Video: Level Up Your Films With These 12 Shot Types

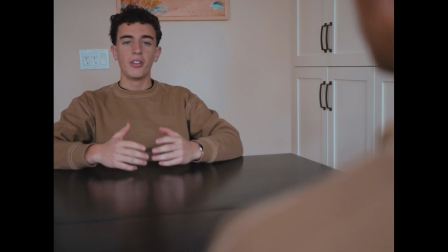[4:09]
The over-the-shoulder shot is another great one for dialogue. This is because it helps us connect with the subject more.
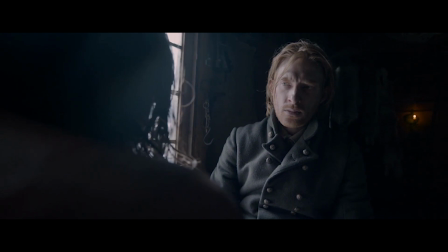[4:17]
The over-the-shoulder shot also helps us identify a relationship between two different subjects interacting.
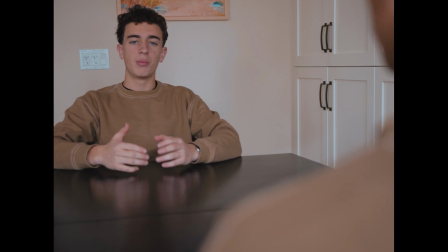[4:24]
You can do this shot by putting the camera right over the closest subject's shoulder and putting the other subject in either the top left or top right third,
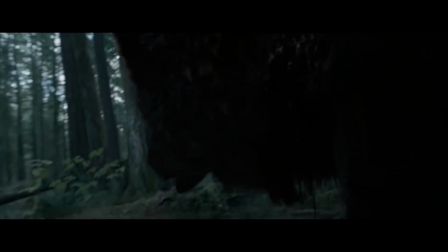[4:33]
depending on where you're shooting from. When doing the over-the-shoulder shot, it's also extremely important to know about the 180-degree rule,
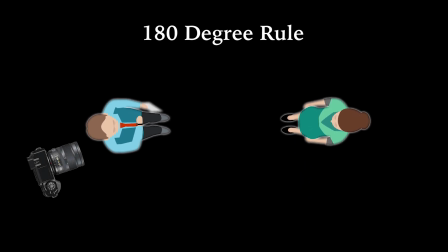[4:40]
which states that you have to keep your camera on the same side of an 180-degree line of your subjects. Basically, that means if you're shooting over the right shoulder of one subject, you have to shoot over the left shoulder of the other subject.
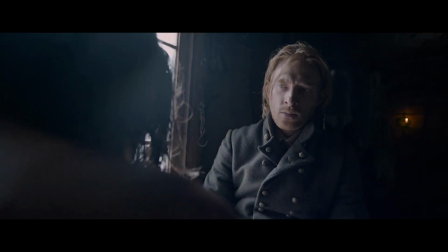[4:52]
This is done to make sure the viewer is not disoriented when watching,
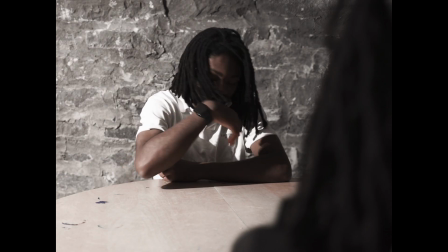[4:56]
because the two subjects will be shot from two different angles to clearly differentiate where they are talking from. The POV shot is great for putting the audience right into the action. This is because the audience will be able to see what the character's seeing and feel what they're feeling.
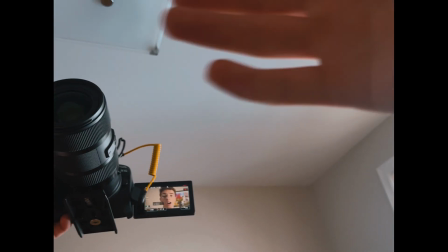[5:09]
To achieve it, all you have to do is put the camera on the subject's body, ideally at around eye level. Now that you've learned all these really important shot types, if you want to really take your films to the next level, if I were you, I would go practice each one to see what they do to each of your films so you can learn for yourself when to practically use each one. I hope you found this video helpful, and I will see you in the next one.